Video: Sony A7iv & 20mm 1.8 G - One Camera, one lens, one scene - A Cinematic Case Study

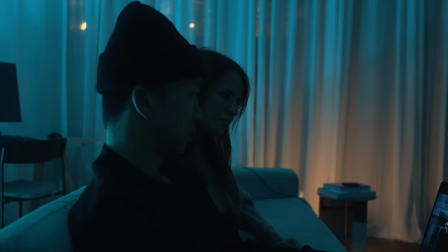4s
Stranger Things 4 has been out for a little while now and I haven't
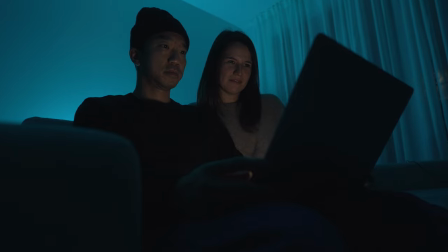10s
had a chance to watch it because I really wanted to watch it with Katarina but
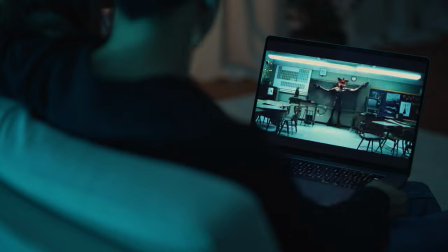15s
she hasn't seen any of the seasons so for the last couple weeks we've been binging seasons one through three and now we have just started four which I think they have taken to a whole other level. With season four and all the other seasons, it has put me into that original creative space that I think a lot of us fell in love with when we first saw the first season. So I thought it would be really fun to go out and shoot something inspired by the Stranger Things vibe and look using one camera and one lens so that's what I'm filming with right now actually it's the Sony a7 IV on the 20 millimeter G and I thought that I would use the camera using its full frame mode and it's super 35 crop mode also known as APS-C. So I'll throw up a couple clips of the scene that we shot and I'll mark which ones I used for what focal length.
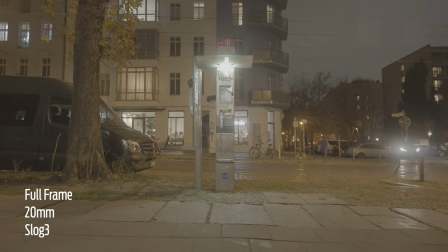90s
Now I chose the 20 obviously because I wanted some wide establishing looking shots
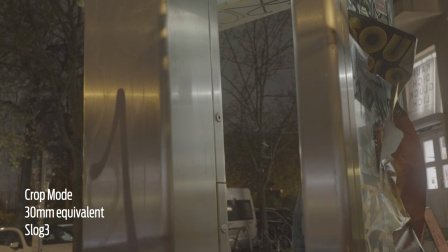95s
and then I put it into the Super 35 mode which essentially puts the 20mm at 35mm and I think that's a really great looking focal length that is sort of a medium shot and it'll give you just a tiny
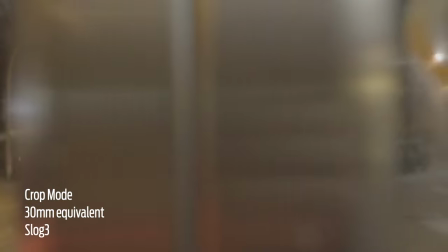110s
bit more compression but for that specific shot of shooting through the glass of the phone booth I thought it would be helpful to have sort of that compression. Right now Tat and I are heading out to find the phone booth that we want to use because even though there's a lot of phone booths in Berlin not all of them are working the lights aren't working or it doesn't have the glass divider which I really need for one particular shot so we were heading to one where we've scouted and we know that it will most likely
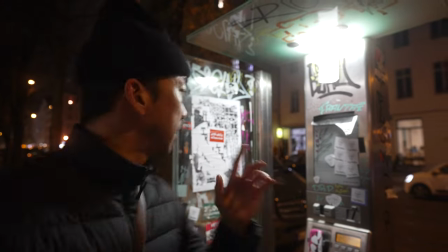143s
work so this is the foam booth that we decided to use I'm gonna film
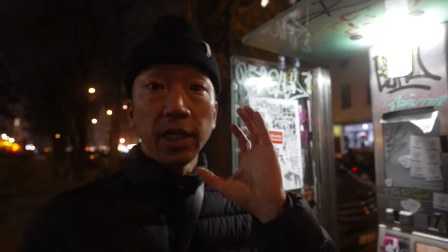148s
it with the 20 millimeter G like I said but I'm
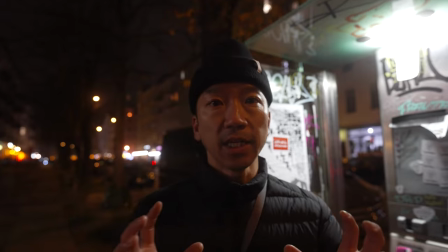152s
gonna use the full frame mode and the super 35 crop to get
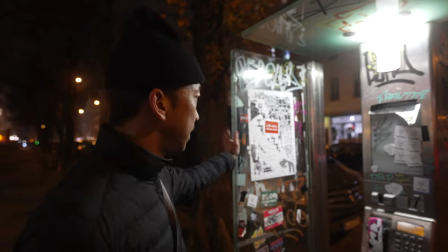157s
different compressions on there and I wanted to pick this one specifically because of this glass divider and I wanted to use an element of it to
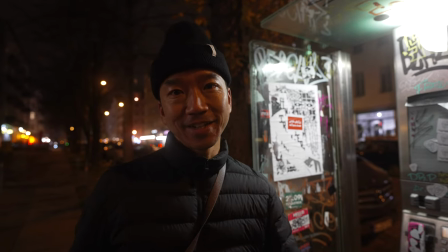164s
kind of give some suspense yeah hopefully you enjoy it and I guess I'll come back after you guys have a look.
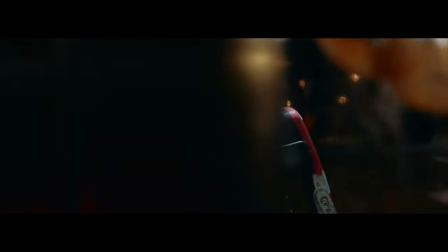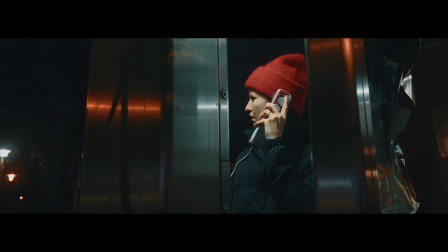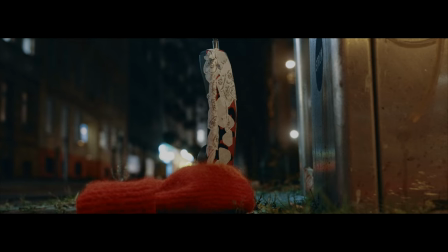There you have it. Was it perfect? No.